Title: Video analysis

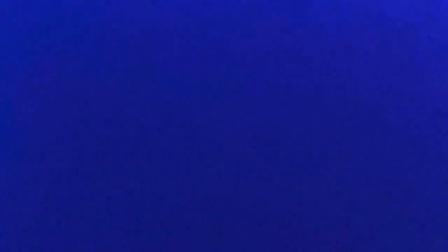So here, I record this bit.
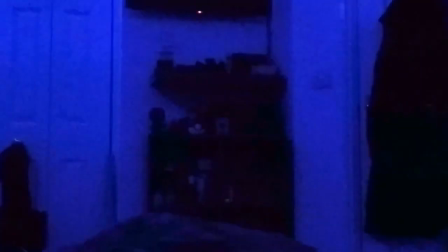I strapped the GoPro to my chest, got into my bed, laid down. I put the covers over the top of it
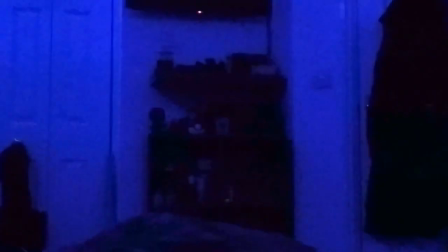and recorded it. I took the covers off. This is meant to be a POV. I took the covers off. I sat up.
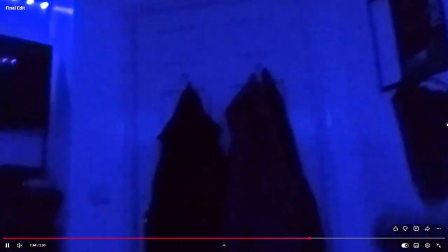I swiveled my body to the right, swiveled it to the left,
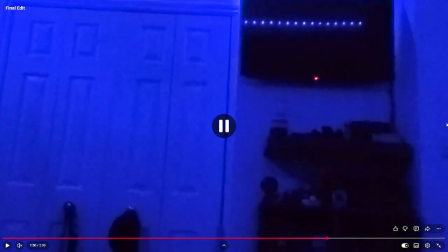and then sat front and center. To get the blue effect, I turned my LED lights on to blue in my room to give the same effect as the dream world.
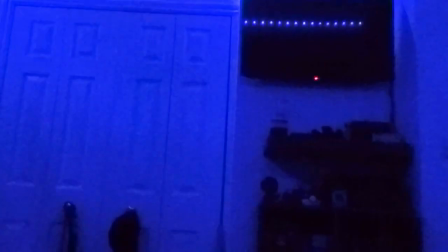This is meant to be the real world, but it is like it's meant to replicate it in that way.
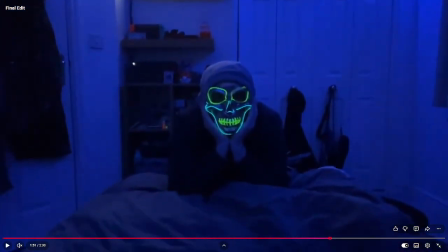Here is not the GoPro. I used my phone again, but I put it in the moving tracking thing, so I did that. Here, wearing the mask, I'm wearing, to get this look,
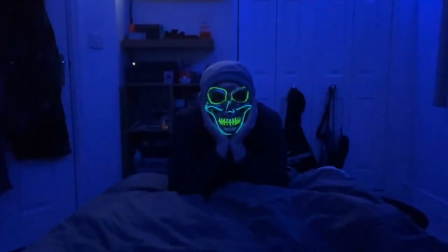I took the mask on, I had to put a night hoodie on, I had to put a North Face jacket on that I'm wearing right now. Walk around my room
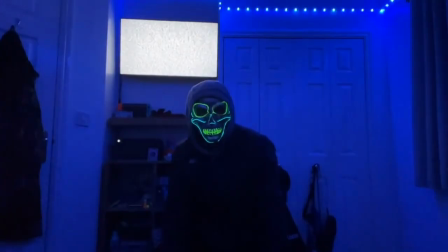to get to TV static, I found a 10-hour YouTube video of a static screen.
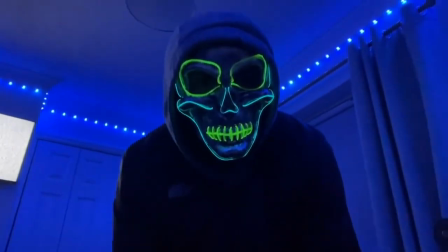So I walk around. I'm not saying anything while filming it.
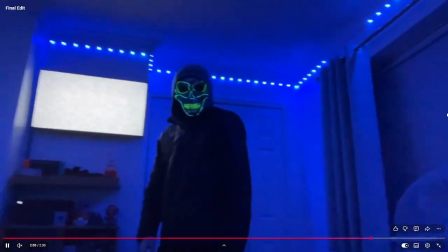I did the voice recording after as well.
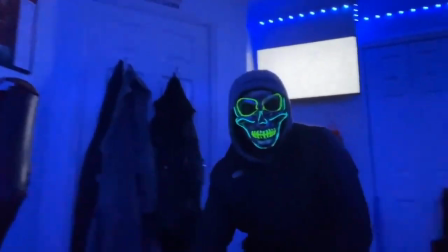I used the same distort effect on my voice as for this.
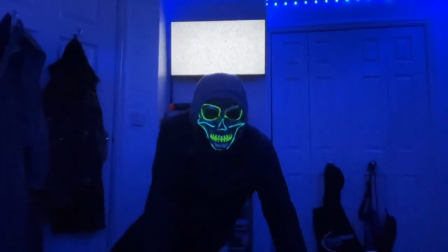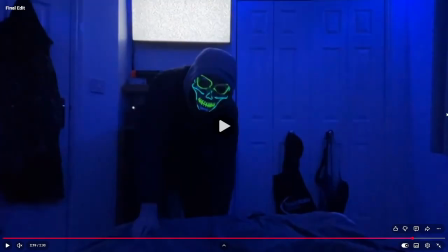The Nerf gun just behind the bed, I pulled it out.
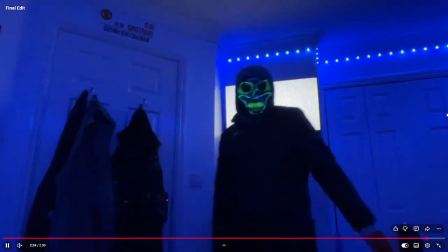I clocked it and pointed it at the camera. Shot it. I then cut it off right there.
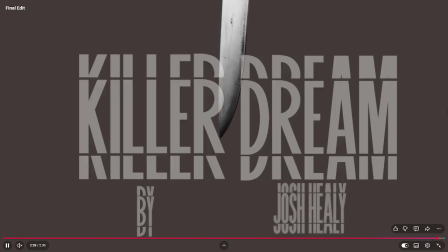So it looked like I shot it at least. To make that, I had to use some After Effects.
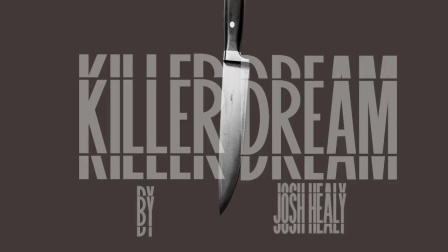So I found the font on the font by typing in distortion. Gave me this. So I decided to
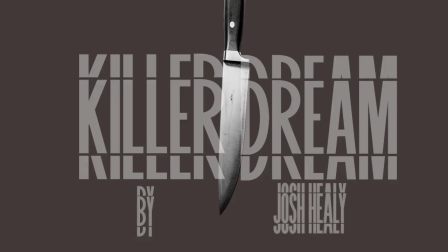do Killer Dream, because I saw it's a dream, there's a killer, and I thought Dream Killer doesn't sound that good, so I swapped it around. I was like, it sounds much better. But it's by, I got a PNG knife from Google,
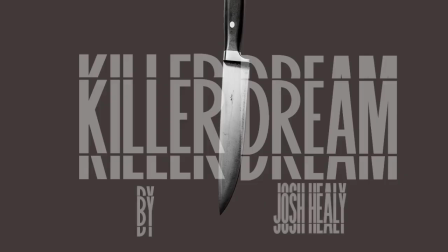and then I animated it in After Effects by simply having it go into the points.
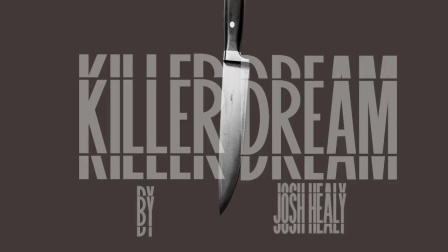I then had a nice sound effect go in when it stops, so it's like it's stabbed. And
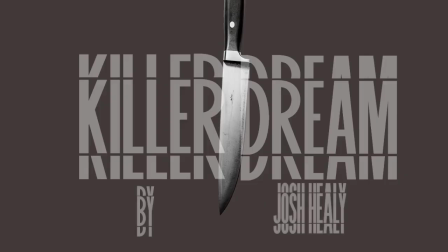that's pretty much it. All the sound effects I got from a meme sound effect website,